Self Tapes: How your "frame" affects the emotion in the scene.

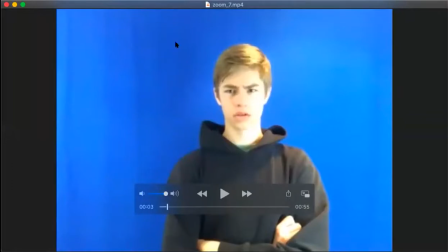[12:17]
So top of his head, to down below the waist, and his lighting sort of was not ideal for us. There's not very much eye light. The scene is not particularly relevant, but I just wanted to show you, for the frame, this is what we've got. Now, if we move on to the scene that he did in class, I think it's good. Here we go. Thank you for your patience. Getting all of the 4 or 5 different videos all queued up is something that I'm still figuring out how to do in a graceful way.
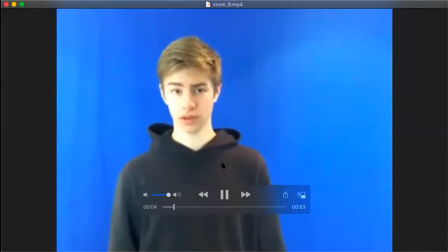[13:06] I think it's gonna work. If Walter says so. My dad's not the best at fixing stuff. Oh, you should probably get going. We should. I feel like they need me.
Okay, so it's skilled work. I'll show you the second take just for reference, so that you can see what he did with our little bit of extra coaching. One of the things that was present in the second take
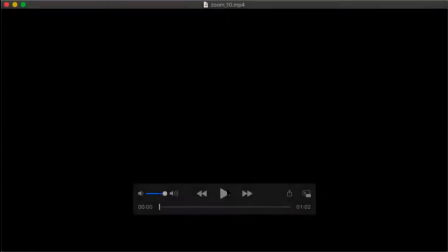[13:49]
was physicality, which we've talked about in this lesson a lot.
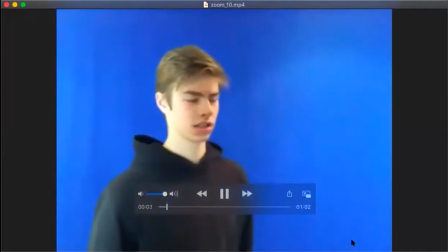I think it's gonna work. Walter says so. My dad's not the best at fixing stuff.
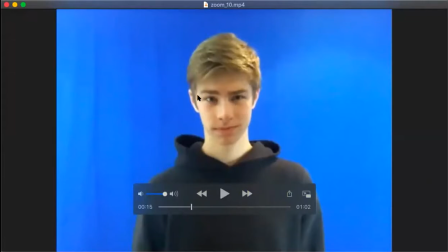[14:08]
Okay, so he's a little bit closer, but notice how his lights are still adjusted such that he's getting a lot of side light here, and here, and so there's not as much light on his reflecting his eyes. And so for the third scene,
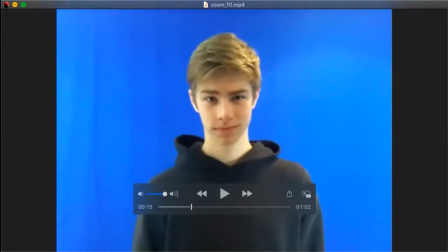[14:23]
or the second scene that we did, not only was there more was there like good emotional content to it, but we moved him up right close to the camera, and I believe he readjusted his lights so that we've got a good clear eye light for him.
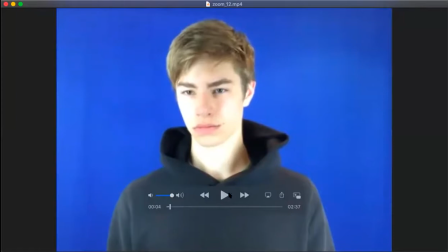[14:46] How are you feeling?
Right, and so right away, even in the still shot, it looks like he's feeling more. And if we were to watch the whole scene, I think it would be even more apparent.
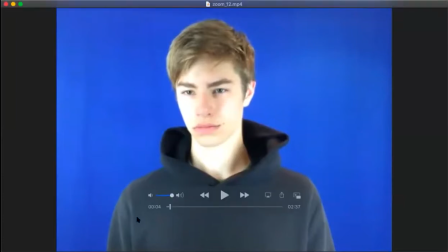[15:02]
But I would say that that's due in large part to the fact that his eyes are just larger because he's closer to camera. His face is larger. We're seeing more detail. And particularly, we're getting this eye light here and here.
Where's going?
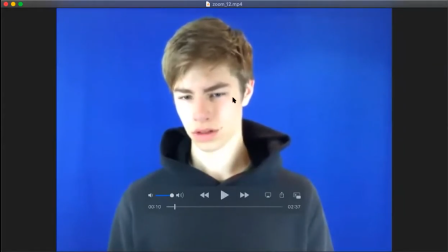[15:22]
And you can see that in that medium close-up, even those little eye movements, because we can see them, become information about what the character is feeling. And this is, I think, where the idea that acting for film and TV is smaller often comes from, is that we're used to close-ups, we're used to medium close-ups, which means that we can see little details. Now, if you're working on a TV show or if you're working on a feature, there are going to be shots where there are medium shots, and there's going to be shots that are long shots. So not all film and TV acting is smaller. It's just that sometimes you need to know your frame, what the camera is seeing, so that you can adjust your performance for it appropriately.